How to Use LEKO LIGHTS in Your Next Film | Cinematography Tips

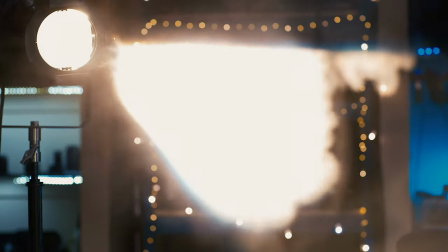(0:00)
Hi, my name is Rubidium. Today on The Learning Curve we are looking at a unusual light fixture, one that was developed for theatre as a spotlight and has found its way into cinema as not something that does a lot of things well, but something that does a very specific set of challenges better than any other light out there. This is the Leeko light.
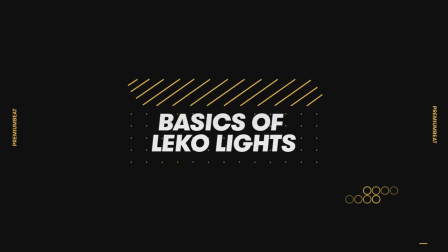The Leiko is a theatrical light that has found its way into film because it does things no other light can do. Traditionally these are a tungsten light source available in either 500 or 750 watts but you can also get Leiko attachments to HMIs like
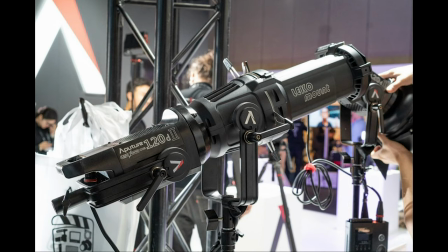(0:55)
the Joe Leiko or you can even get Leiko attachments to LEDs like the aperture attachment for the LightStorm 120D.
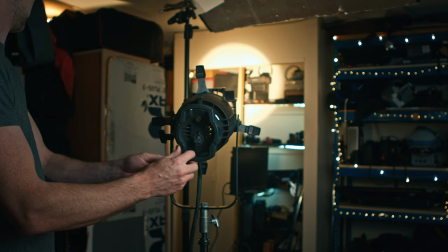(1:04)
The Leiko is essentially a very strong light source with a lens that focuses it to a very small diameter in addition you can
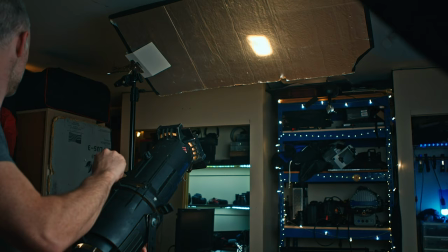(1:12)
blade the light meaning that instead of a barn door cutting the light in front of the lens you are able to blade it behind the lens with a very high degree of precision and shapeability in this video we're going to look at the original 750 watt
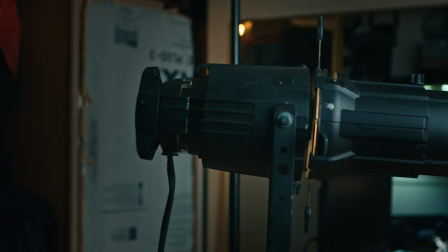(1:27)
lico light that has a tungsten bulb in the back and has a 19 degree lens. Your Leeko essentially has three parts. It has the bulb which you place through the back of the fixture.
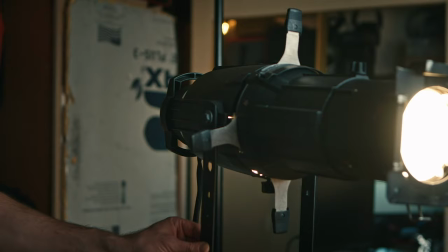(1:39)
It has the blades that shape the light and finally it has the lens which you can focus to a larger or smaller spot. Leekos are able to give a much tighter throw than a Fresnel
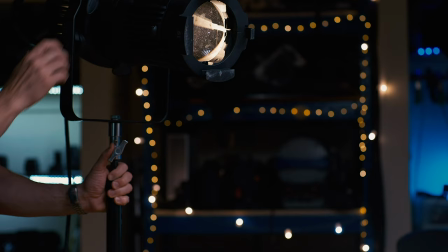(1:52)
lens or any open face par and this is why they originally developed for the theater,
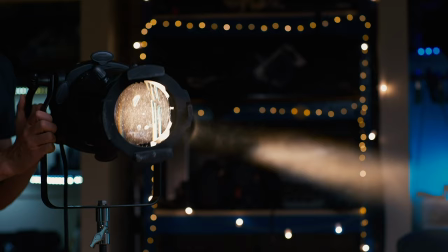(1:57)
you can have a spotlight operator 50 or 75 feet away
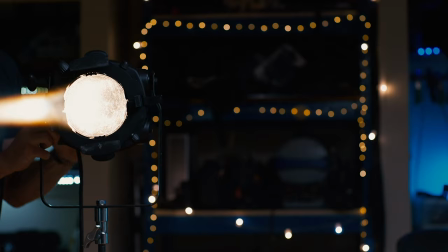(2:02)
from the stage in the rafters focusing a tight beam of light down on the performer. This isn't something we typically want to do in film because it looks, well, theatrical, but the tight beam of the Leeko comes in really handy in some other circumstances. Probably the way the Leeko is most used is to do a bounce hair light. If you want to get a light behind someone but there's no room to put a stand there to put a fixture there to run cables there
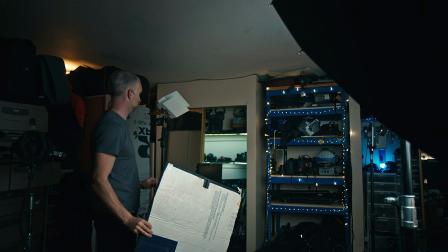(2:29)
more than often you can at least get a piece of bounce board or even tin foil and tape it to the ceiling with painters tape so it doesn't leave a mark you're then able to use the leeko on the other side of the set to throw a very tight beam that then reflects off this foil or this bounce board and gives a beautiful bright hairline
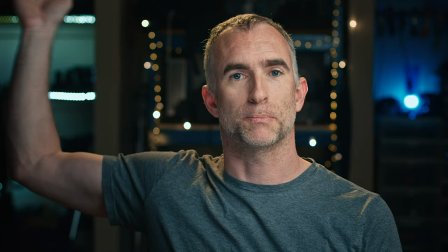(2:50)
here we have the leeko down on the floor next to me it's shooting its beam up to a piece of bounce board held
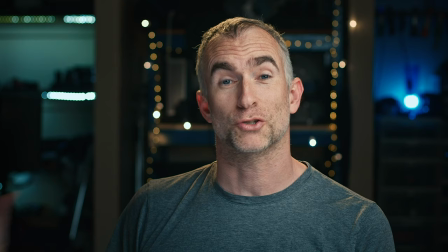(2:57)
by a quacker clamp on a stand and giving this really quite strong rim light.
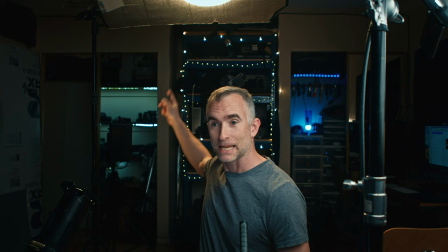(3:04)
Here you can see the Leeko to my side, the stand holding the bounce board.
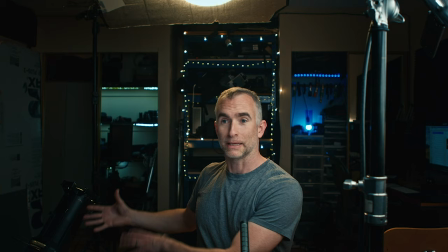(3:08)
If this was a typical Fresnel or open faced light, the light would be spilling everywhere, it would be lighting the background.
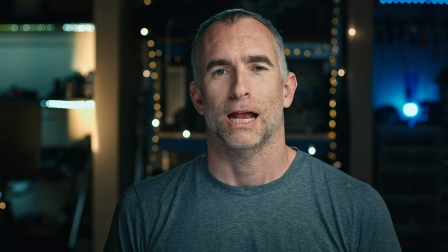(3:14)
Because it's a Leeko with a nice tight beam, you're able to see it hits just the part of the bounce board that I want and the return is really localized.